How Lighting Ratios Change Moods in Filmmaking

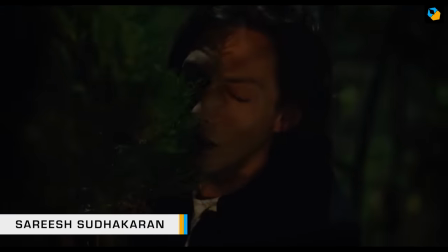[0:00]
Hi, I'm Sari Sudhakaran. In this video, I'll show you why lighting contrast ratio is so important to cinematography,
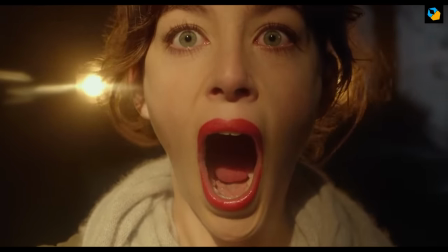[0:06]
and how high key and low key styles are defined specifically in filmmaking.
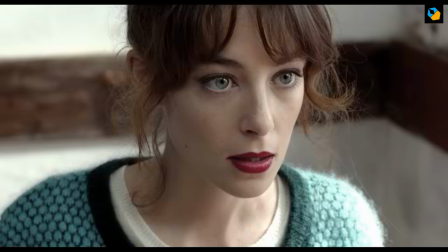[0:12]
The lighting contrast ratio is the difference in stops between one part of the image and another. A face can have a lit side and a shadow side. The difference between the lit side and the shadow side in stops of light is the contrast ratio. ratio.
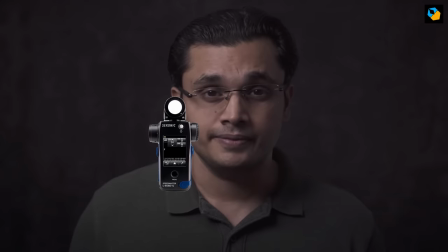[0:29]
For example, you place the light meter on the lit side and it reads F5.6. Then you place the light meter on the shadow side and it reads F2.8. This means the lit side is two stops higher than the shadow side.
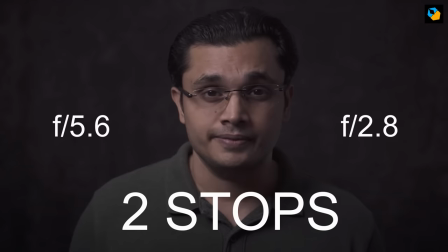[0:43]
I say the contrast ratio is two stops.
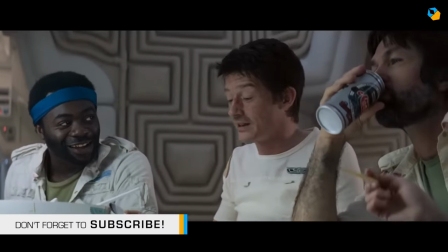[0:46]
So in many ways you're comparing two things, but the word ratio doesn't hold a lot of importance here.
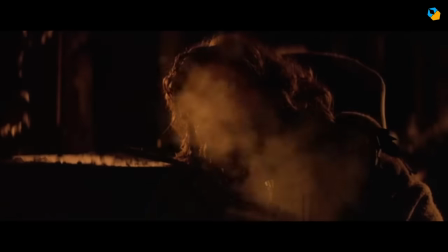[0:52]
It's more of a difference between the two sides rather than a ratio.
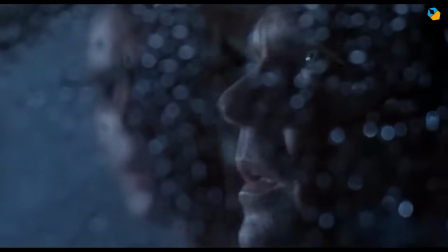[0:57]
Photographers Gaffers have a ratio system to measure contrast ratio, for example 2 to 1, 3 to 1, etc.
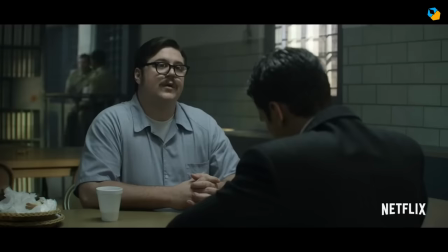[1:03]
That system is not used in cinematography, and gaffers don't talk that language, so learning to communicate about lighting in stops is important.
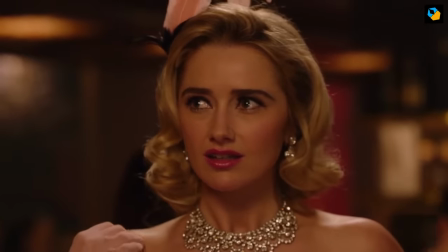[1:12]
If the key and the shadow are the same exposure, then we call it flat lighting.
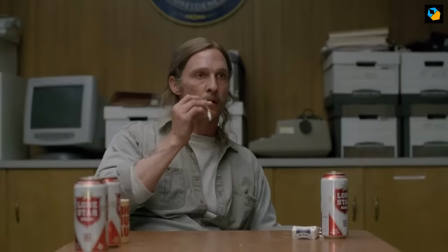[1:17]
If it's only half a stop above, the contrast ratio is half a stop. So remember, I'm using the word ratio because there's no other word for it.
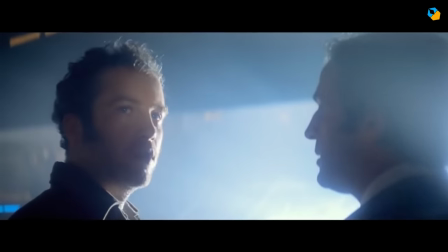[1:26]
For really moody and dark scenes, the contrast ratio can be 4 stops or higher.
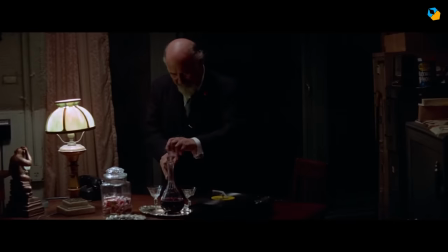[1:31]
Gordon Willis frequently used large contrast ratios in his lighting style.
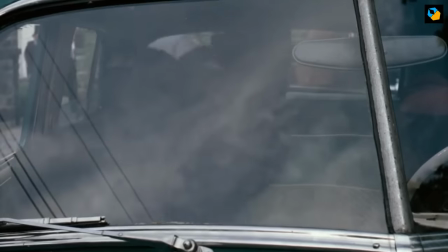[1:36]
The typical average is about 2 stops, though it varies from scene to scene, depending on what the cinematographer is trying to achieve.
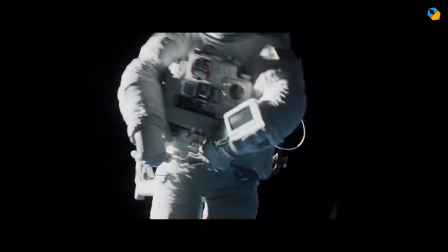[1:43]
The lighting contrast ratio on the face is only one half the story.
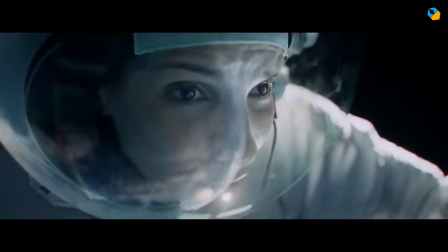[1:47]
The other contrast ratio is the difference between the lit side or key and the background.
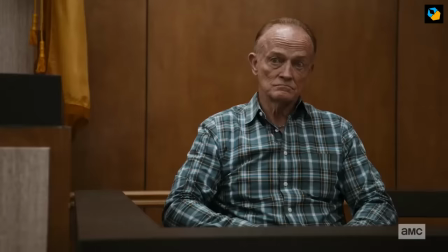[1:53]
It is also measured in stops.
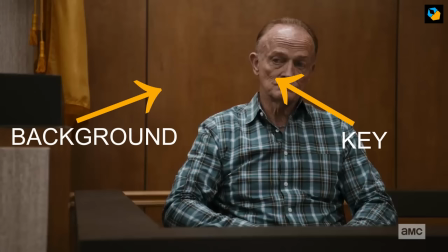[1:56]
The most common technique used from the earliest days of cinema is to have the background one stop darker than the subject.
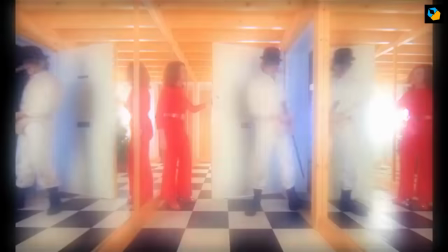[2:03]
Now to understand high key and low key lighting, let's take some common scenarios.
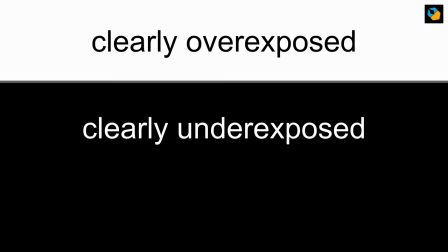[2:08]
You could either have an overexposed foreground or background, an underexposed foreground or background, and a middle exposure.
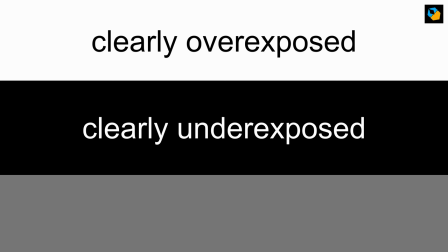[2:16]
Let's just call it grey for now. I use the words black and white for the other two, but please remember it doesn't have to clip to white or black. I'm just doing it for simplicity. Gray actually means the range of about two stops over and under middle gray.
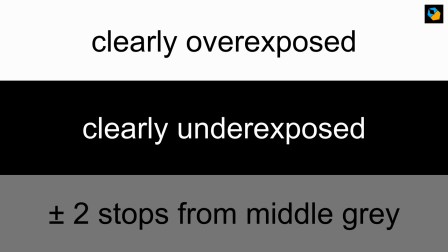[2:32]
So there's a gray area. Get it? Gray area. Don't pardon the pun. Why should puns be pardoned? With these three possibilities, you get a total of nine combinations.
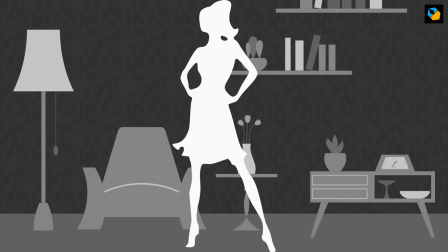[2:40]
You have black black, black gray, black white, white black, white gray, white white, gray gray black, gray gray, and gray white.
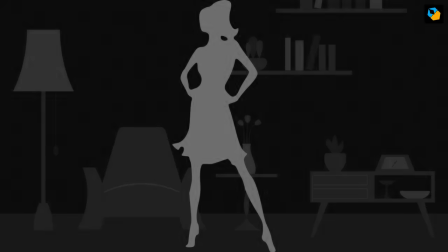[2:47]
Say that back 5 times. Let's say you have gray black. This is called low key lighting in cinematography. By the way, low key and high key are understood differently in photography and cinematography for some strange reason. I use it the way I learned it from books and cinematographers interviewed in ASC magazines.
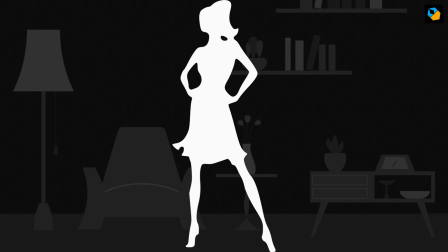[3:05]
Going forward, what if the subject is overexposed? Against a dark background, it's always low key lighting.
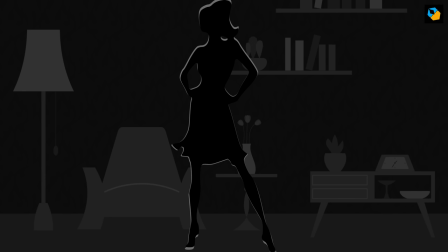[3:12]
Black on black is also low key. It's very easy to remember low key lighting.
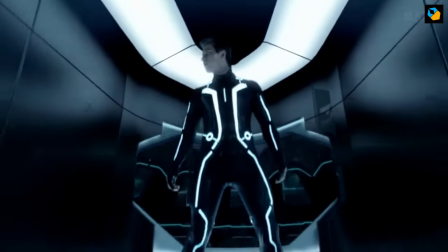[3:17]
When the background is dark to the point of underexposure, or actually underexposed, or even black, it's called low key lighting.
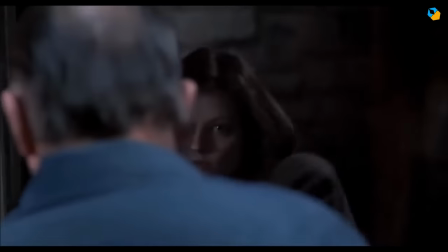[3:26]
Such lighting is used to create a somber or sad mood. I have a whole different video about low key lighting you should check out.
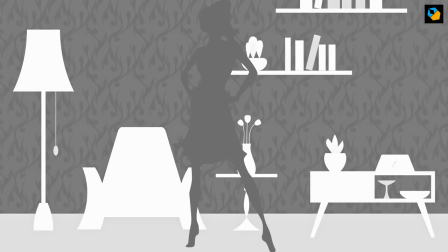[3:33]
I'll link to it below. Now let's go in the opposite direction.
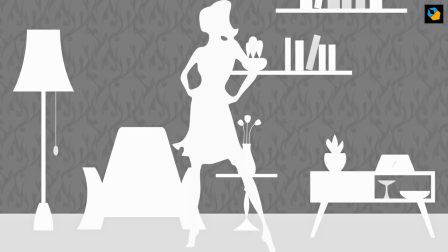[3:36]
When the subject is correctly exposed or overexposed against a bright background, we have high-key lighting.
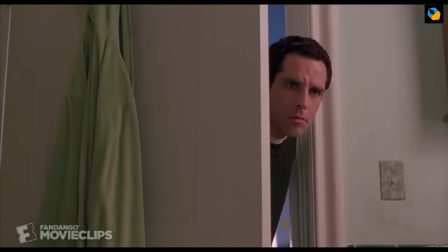[3:43]
High-key lighting is used in many sitcoms and comedies because the world is always a cheerful place.
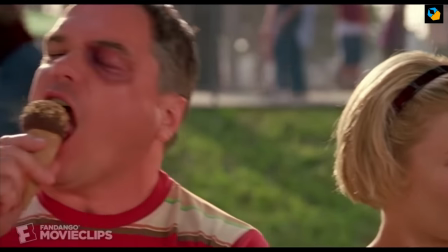[3:49]
It's easy to remember because the background will be brightly lit and cheerful. No unnecessary shadows to spoil the mood.
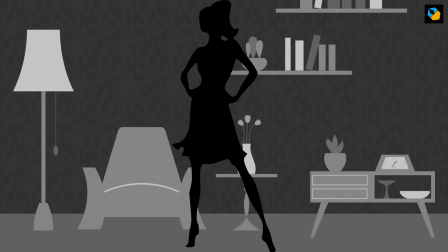[3:56]
Cartoons are a great example of high-key work. If you have a white background or grey background, by which I mean about two stops above or below middle grey, but the foreground is underexposed or even black, is called a silhouette.